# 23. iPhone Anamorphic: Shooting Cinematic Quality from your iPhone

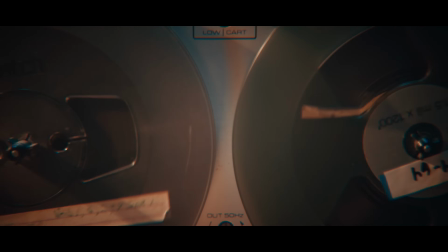2s They got Rocky down with three witnesses, heavyweight, they scared him.
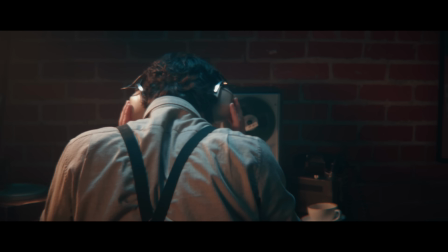7s You know, you put a fork onto a guy's camera. I don't just, you're right, okay, yeah. Okay, here's the gimmick with Sony.
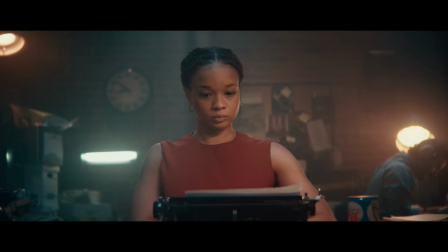13s
Believe it or not, the images here are all captured with an iPhone 15 Pro Max.
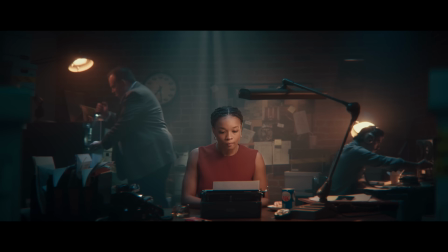19s
There's no added effects, no special blurring, only a color correction pass.
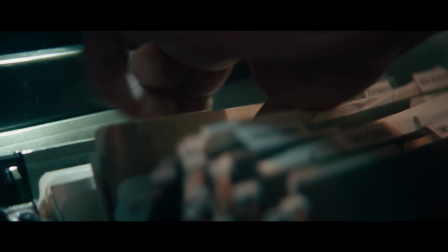23s
The skin tones look great, the image has depth and texture, and the flares are authentic.
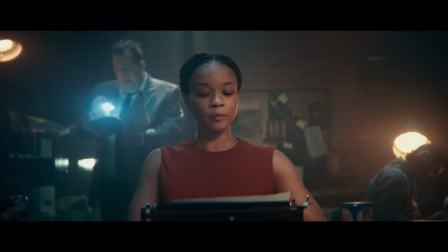28s Agent Rose, I just realized something. I'm listening.
So what does it take to get an iPhone to capture images like this? Or perhaps a better question is, why would you even want to? Well, let's take a quick look at a breakdown.
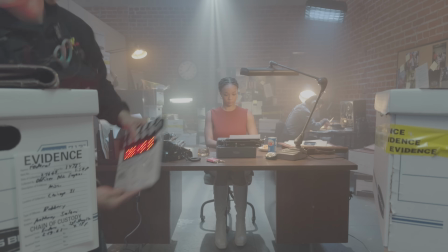42s
What you're seeing here is going to look a little different.
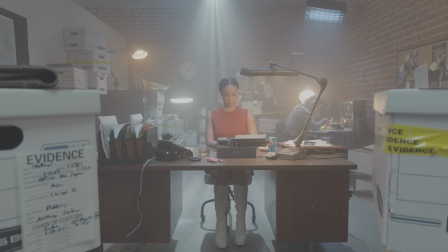47s
This is still an iPhone 15 Pro Max recording with the Blackmagic camera app and a custom LUT.
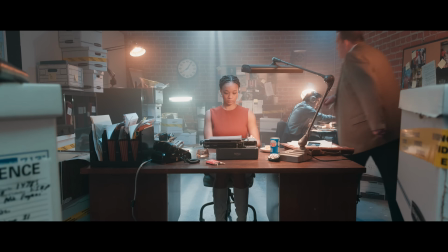52s
Now let's add a 235 matte for framing and then add a color correction pass.
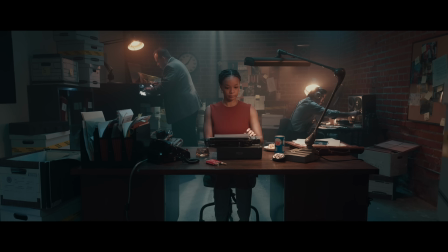56s
Notice the boxes in the foreground give us a sense of depth, but the rest of the image is on a pretty flat plane.
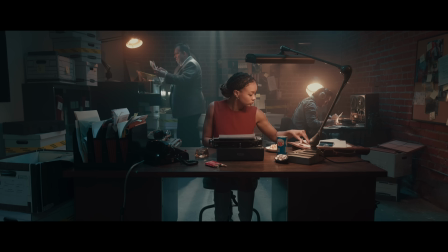62s
We call this deep depth of field because most of the image falls into one long plane of focus. And while this is a nice image, the most important ingredients to getting an iPhone 15 to look like this are good lighting, good production design, and good performances. Now let's try another image.
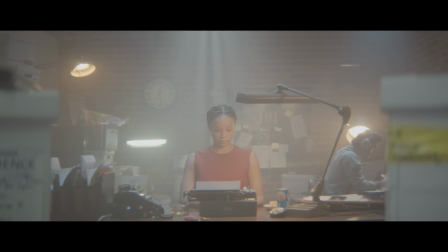80s
This is also captured with the iPhone 15 Pro Max. Still the Black Magic Camera app and a custom LUT.
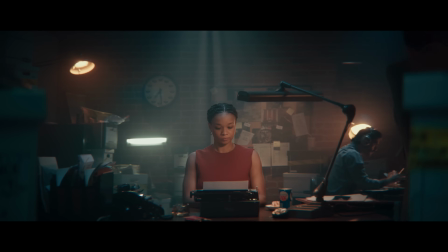85s
Let's add the color pass, but this image is already widescreen. Notice how the boxes in the foreground are naturally out of focus.
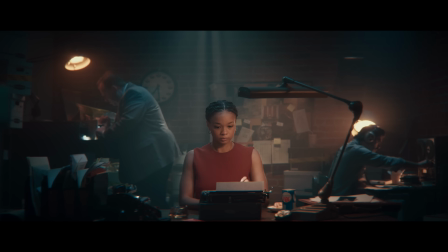93s
The reason why is this image is recorded using an Atlas Mercury anamorphic lens, a 42 millimeter to be exact.
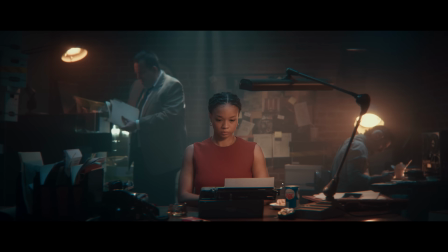100s
And the male characters in the background are a bit softer than the woman in the center.
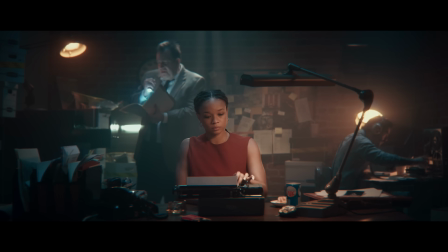105s
The shallower depth of field produces more depth and forces the eye to focus on the main character a common attribute in any type of storytelling.
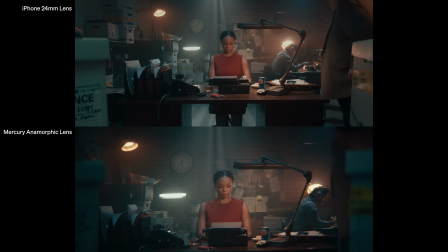114s
If we play them back together we can compare how even with the same camera, same angle,
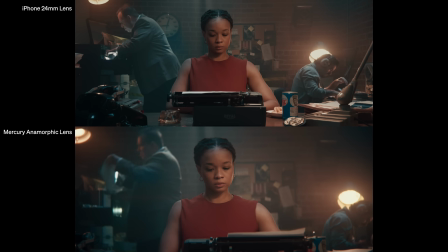119s
and same lighting most people would agree the anamorphic lens is adding something special to the image and in some ways elevates the look and feel.
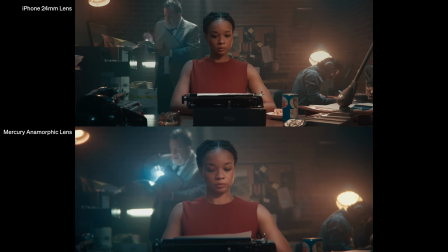128s
We rigged several practical lights in the scene to react with the haze which diffuses and then softens the light
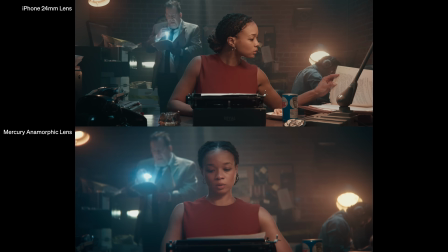134s
but you'll notice how the anamorphic lens increases the blooming radius and also adds additional colored flares.
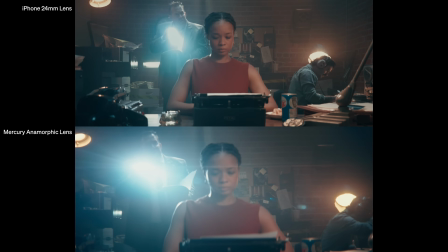140s
We used a flashlight to increase the intensity of those flares even more. Take a look at the geometric properties.
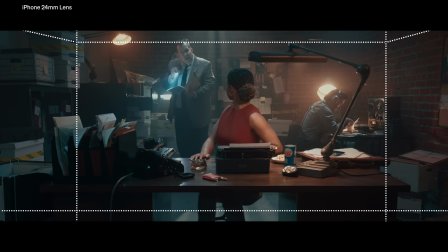146s
The iPhone alone has angles and lines that are nearly perfect.
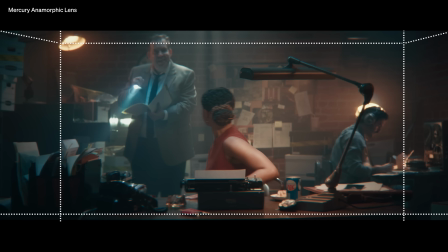150s
This is called rectilinear, whereas the straight lines on the anamorphic lens are distorted and have a bit of bowing to them.
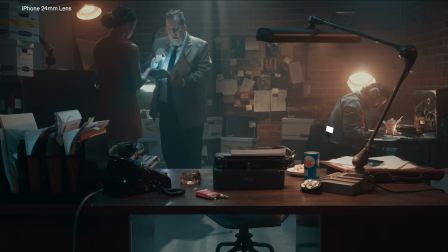157s
In terms of sharpness and density, iPhone is both crisper and more uniform from edge to edge,
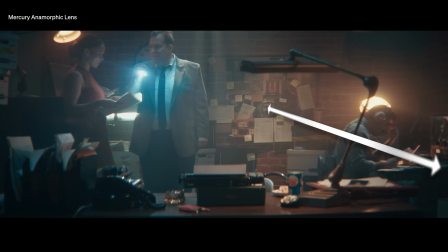162s
whereas the anamorphic lens naturally gets softer as you move away from the center.
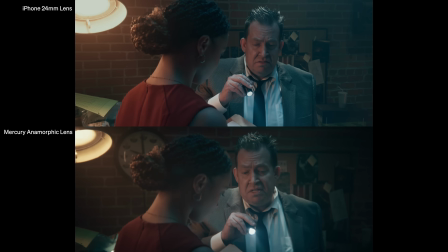167s
The anamorphic also has a pronounced edge vignette which isn't visible on the iPhone lens.
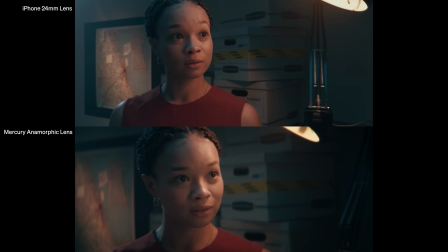172s
Again, the only difference between these two images is the lens and
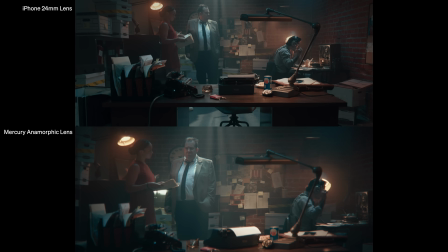177s
if the difference is this dramatic and you want an authentic anamorphic image, how did we get it all to work?
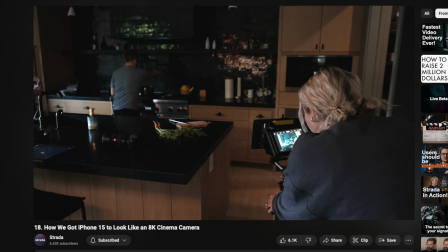183s
Well let's first go back to episode 18. In that episode,
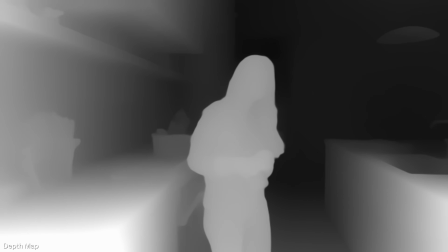187s
cinematographer Shannon Student Roth lit a scene for an iPhone 15 and we used AI to generate a depth map so we could decrease the depth of field,
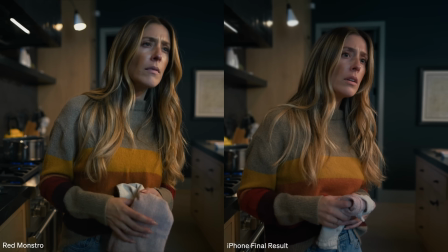196s
giving us the impression the image was shot with a larger sensor that natively has shallower depth of field.
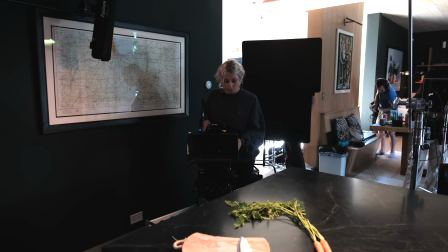202s
But in order to get those images, we had to create a pretty large rig.
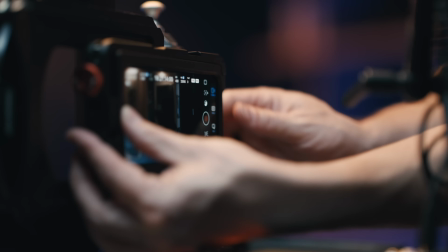206s
On our last iPhone shoot, we used pretty much every accessory that you can also use on a cinema camera.
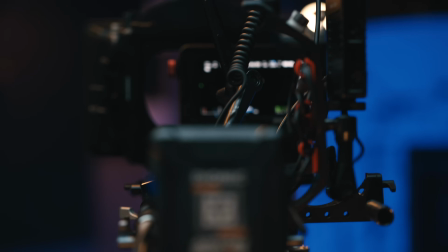211s
We used like top of the line stuff because that's what we had. It's what we had access to. And it's the way that we knew how to build a camera.
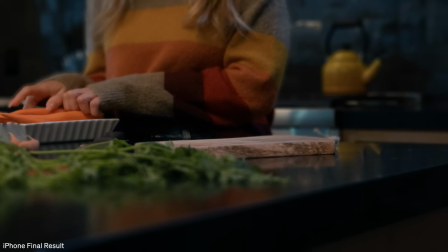218s
Shannon and I were happy with the results the professional accessories helped create, but when we published the episode, we received a little criticism. The main complaint was, if you have a cheap phone and a bunch of expensive gear around it, professional equipment overcomes the low quality of the phone. Okay, maybe. But what interests me is that with over 500 comments, almost none of them questioned the quality of the result.
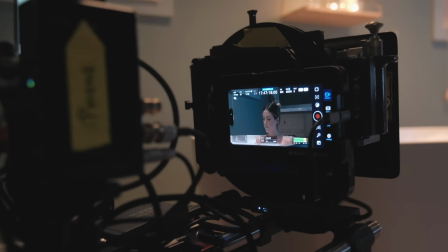244s
That means iPhone, when coupled with professional people and professional gear, is reasonably capable of capturing a professional image.